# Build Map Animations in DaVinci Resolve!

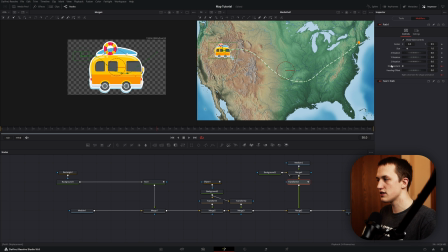(8:13)
If we come back up to the path, we can right click on this displacement and then remove the path 1 displacement. Now this allows us to manually animate it along that path. So let's say we start at frame 10. We want to add a keyframe with it at the beginning and then come to frame 60 and add a keyframe with it at the end.
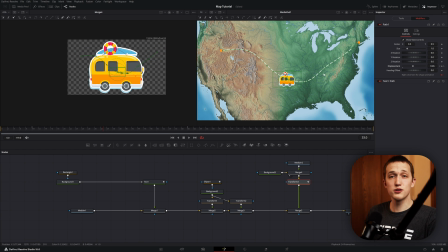(8:29)
So it's just going to follow that path perfectly throughout the clip. I usually like making it so the rotation matches the path that it's going on. So to do that, back in the tools tab, we want to right click on the angle, connect this to path 1 and then do heading. So that's going to connect it to the path that we just created. So no matter where it is on that line, it's just going to match that rotation.
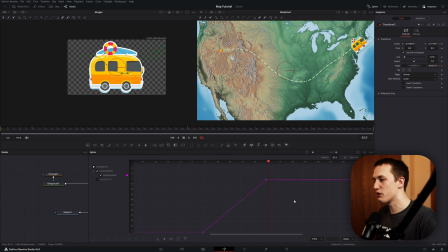(8:47)
Actually look like it's going up and down hills. It's kind of fun. So under the spline editor again, we want to select these keyframes and then hit F and then bring the ease in amount up. That'll make everything a bit smoother. If you want to, go to frame 20-ish, add a keyframe on the size, and then at the beginning, bring the size down so that way it doesn't start with the car on there.
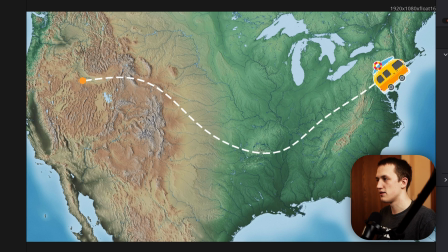(9:05)
And again, we just want to smooth out these keyframes. And this is the animation that we have. To finish stuff off, I like to do a slight pan across the screen or do a 3D camera effect.
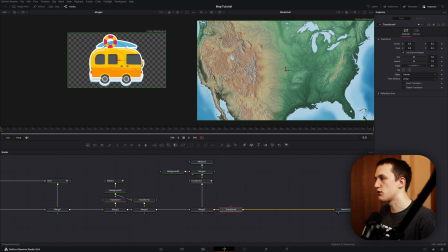(9:13)
To do the pan, after the last node, add in another transform, zoom it in just a little bit, and then grab the pivot point. Put that all the way on the left side of the screen, add in a keyframe, then go to frame 50 or 60 and move this so it is all the way on the right side of the screen. Then in the spline editor,
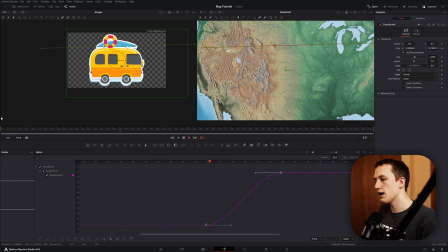(9:28)
you want to smooth out these keyframes by clicking F, and now we just have a pan that follows the car. For the 3D effect, you can either use my Whip 3D camera tool from the Editor Collection, or I have a tutorial on how to create 3D screen effects. It's a different application, but all of the steps to create the effect are exactly the same. And like I mentioned, I have a tool in Editor Collection to create these path animations. I have a full tutorial at the end covering how the Whip Path tool works, but I want to show you how much faster it is to use this tool instead of making it from scratch.
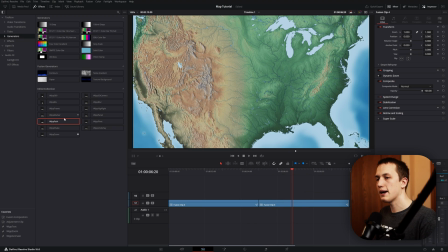(9:54)
So on the edit page, I have another copy of the map, and I'm just going to grab the Whip Path tool from the effects library and drag this above. This one can be customized from the edit page, but to draw the path, you'll want to go to Fusion, so you can just hit this Go to Fusion button.
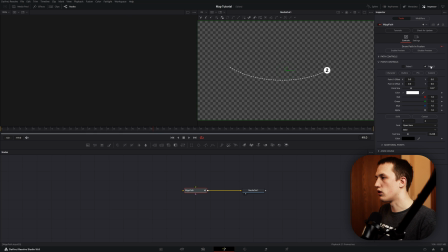(10:06)
And when I'm customizing the path, I like to turn off point 1 and 2, and then enable the preview so I can see the map below it.
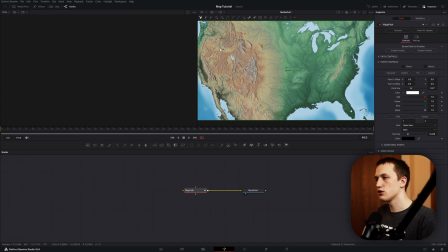(10:12)
In the viewer, I'm going to delete the two existing points, and then just draw my own path. So I'm going to start up here, just draw it down, and just make the same shape that we just did in the last one. I'll switch this to be Modify Only, select all of them, and smooth them out. Then in the inspector, I'm going to turn on point 1 and 2, come into the path controls, and I can switch this from dots, I can do a dash, solid, or I can do a custom icon.
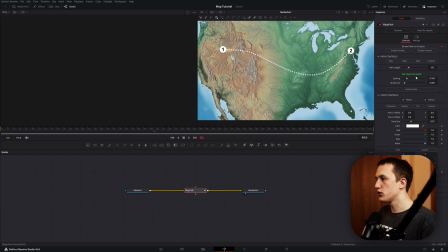(10:32)
For that, I can connect my logo right into the Whip Path tool, and it's just going to automatically put that on the line for me. Once I get my line selected, I can come down to the point controls, and I can switch that between character, outline, pin, and custom. Let's leave this one on pin and give it a nice orange color. It also has the option to add in some additional points throughout the middle, but I don't want that in this case, so I'm going to turn that off.
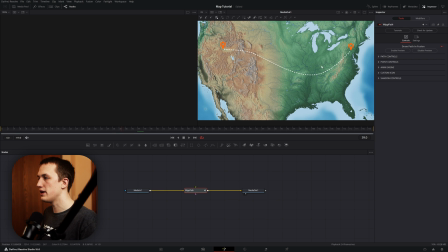(10:51)
It has the animation right off the bat, very similar to the one we just made, but you can come into the anim engine and control everything about that. So we can turn off the out animation, we can keep the point animations on, we can adjust the overlap, all that stuff. But below that, we have the option for a custom icon. So if I enable that, I'm going to grab this car input and plug that into the custom icon input.
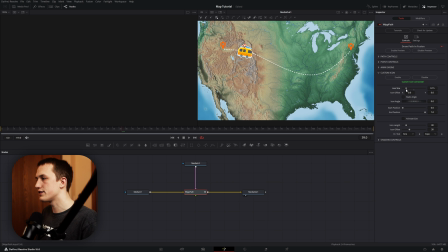(11:09)
And then inside the tool, I can change the size, I can offset it. It's automatically going to match the angle of the line. And then I can change stuff like where it starts on the path, where it ends on the path. I can animate the size at the beginning. And then customize how long this icon takes to animate across the screen, as well as when it starts its animation.
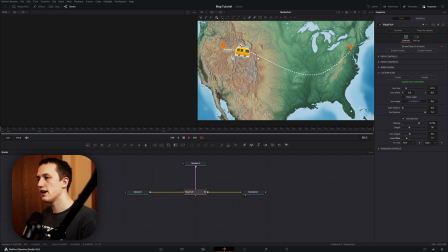(11:25)
So customizing those around, you can see both of those scale on and the car drives across the path until it gets to the ending destination. Then you can come down to the shadow controls and add in a drop shadow just so everything stands out. You can see it's extremely easy to create path animations using this tool, and I didn't cover half the features, so definitely check out this video to learn more about that. Then click the link down below to learn more about Editor Collection and the more than 20 tools that it contains. It's a huge time saver and something every video editor needs. I really hope you guys enjoyed the video. If you have any questions, please let me know. I'll see you in the next one.